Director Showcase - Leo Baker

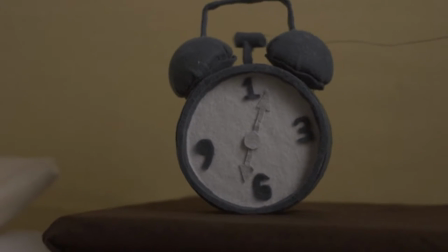(0:11)
Well, originally the band approached me. They had seen the Lost thing and one other music video that I had done,
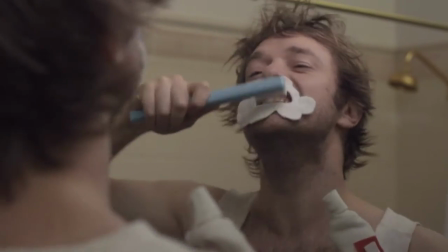(0:18)
and they were very interested in the way that I approached my work, and they were very interested in my animation skills. And so they actually wanted to do a music video clip that was animated using felt.
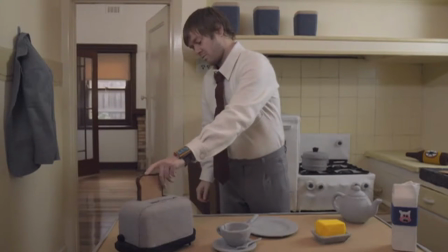(0:29)
And at the time I thought it was perhaps a lot of work to do the entire video animated,
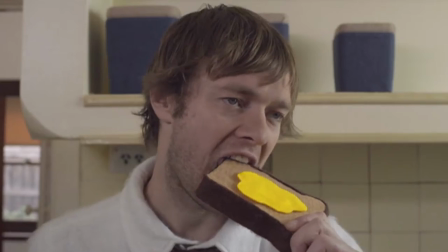(0:34)
and so I pitched to them kind of a hybrid between live action and animation,
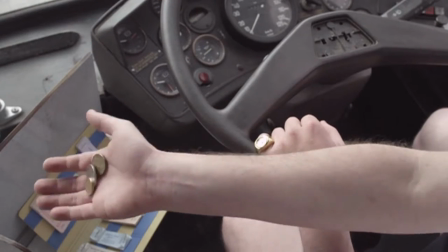(0:39)
where we actually made part of the world that the main character lived in was made out of felt.
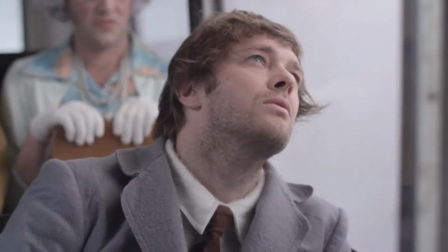(0:46)
The one character played by Johnny McKay was going about his day-to-day life, and it was kind of almost like a Groundhog Day,
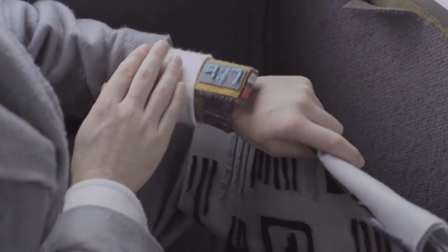(0:54)
and so therefore everything that was mundane and routine or the same became sort of fuzzy felt,
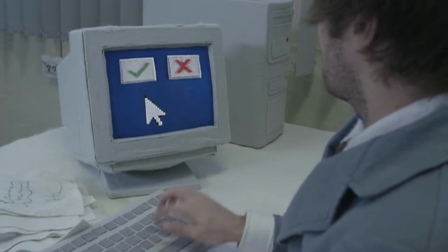(1:01)
and so we used the fuzzy felt for all of that, and it also represented things were perhaps a little bit overwhelming in his day-to-day life.
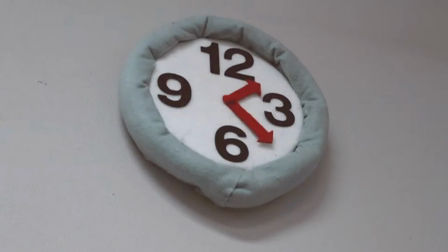(1:07)
And playing to the themes of the lyrics, Praying for Sunshine, he goes about this day in this somewhat bleak world where all he wants is to see the sunshine. So he's continually looking out the window of the bus, out the window of his work, and when he's at home, and finally at the end of the day he sees the sun for a brief moment,
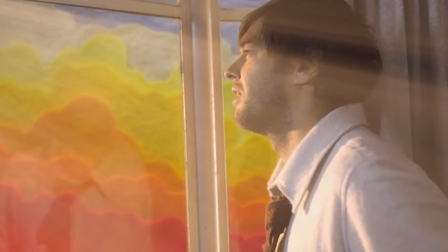(1:26)
and the melancholy thing is then the sun sets and it's going to start all over again. I sort of had included some sections with animation, so little animated cutaways of his perspective,
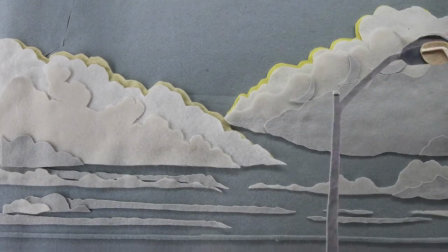(1:39)
his point of view, where I could do like looking out the window, a little animated section. So they were actually done in a traditional sense with flat planes.
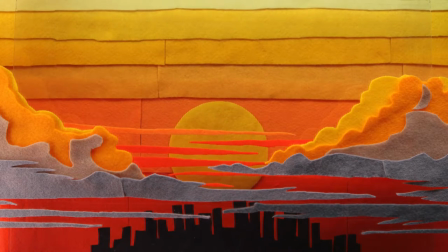(1:46)
So we had flat planes of glass where there was layers of felt cutouts which we animated, and then, you know, it's just presented as a scene that he's seen. And some of these were affected with further visual effects, like the sun.
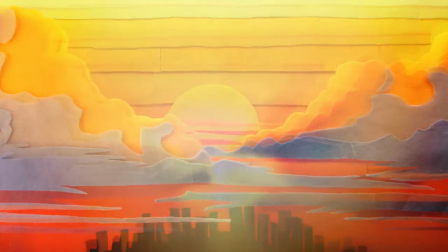(1:59)
I did like, you know, sun rays coming off, but it was still essentially from a stop motion base.
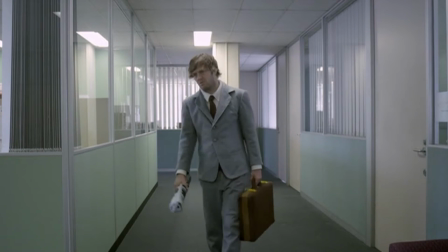(2:05)
We shot it with very high-end cameras, so with screen direction and all the kind of classic elements of filmmaking were there,
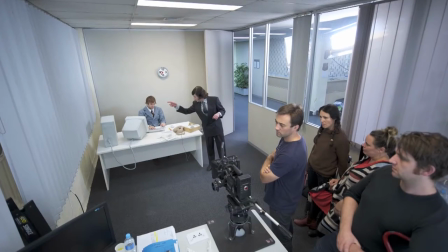(2:11)
and it was photographed at a very slick level,
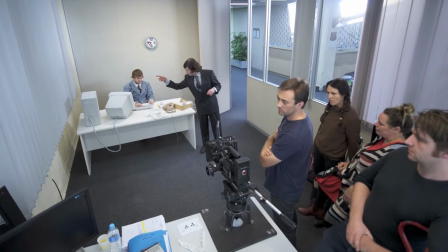(2:15)
but at the same time we had a very crude or rudimentary level of sort of lo-fi kind of dodginess. Everything was very block-shaped.
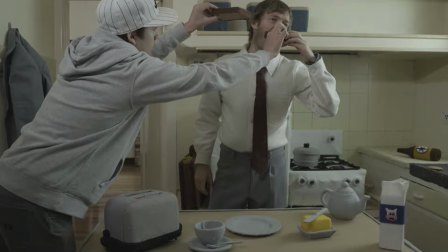(2:24)
I was pretty lucky on Praying for Sunshine because Johnny was happy to play the role of this lead character going along this journey. And then there were a variety of supporting characters which I sort of intended to put in there. And what I actually did was I got Heath Crawley to play every other character.
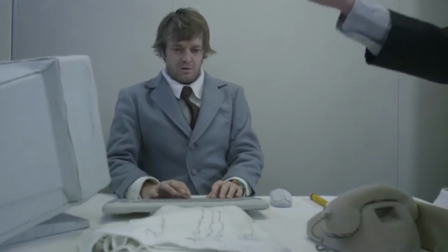(2:41)
It was meant to be that everybody looks the same. Everybody is the same in this world.
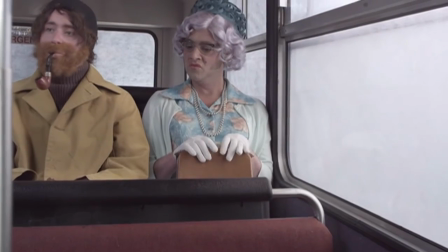(2:45)
Heath really rose to that challenge. He was really excited about playing all these roles, and it was really fun to try and get that performance out of him.
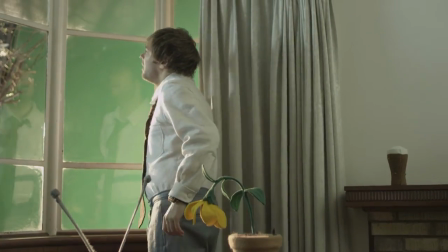(2:56)
Production costs are within reach of a lot of younger filmmakers or a lot of younger creative people.
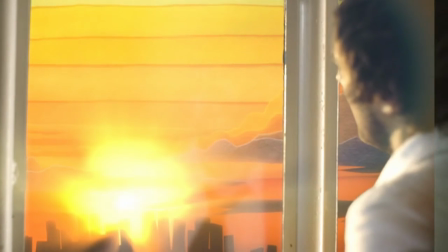(3:01)
You know, a good video to a good song gets shared around the internet very quickly. I think that's going to be, yeah, a great factor for the rebirth or the renaissance of music video as an art form.
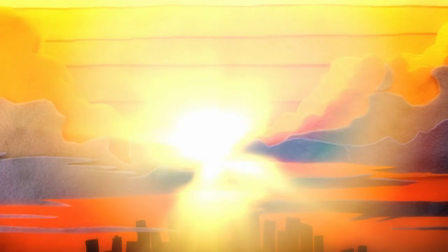(3:14)
And to have it acknowledged in an exhibition, I think, is really important.
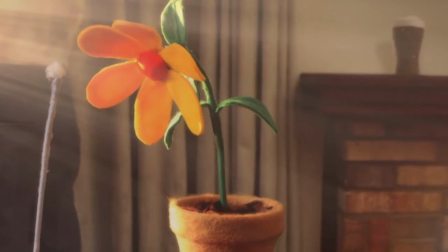(3:18)
Otherwise, like on their own, they're just like little snippets of gold that are out there in the ether and people forget about them.
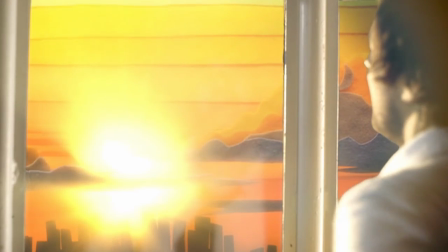(3:23)
But to sort of bring it all together and say, this is the common thread between all of these amazing pieces of video artwork, and you can experience it in one place, I think is really inspiring for anybody. I mean, for future filmmakers, but just for people who appreciate any kind of visual medium, I think it's wonderful.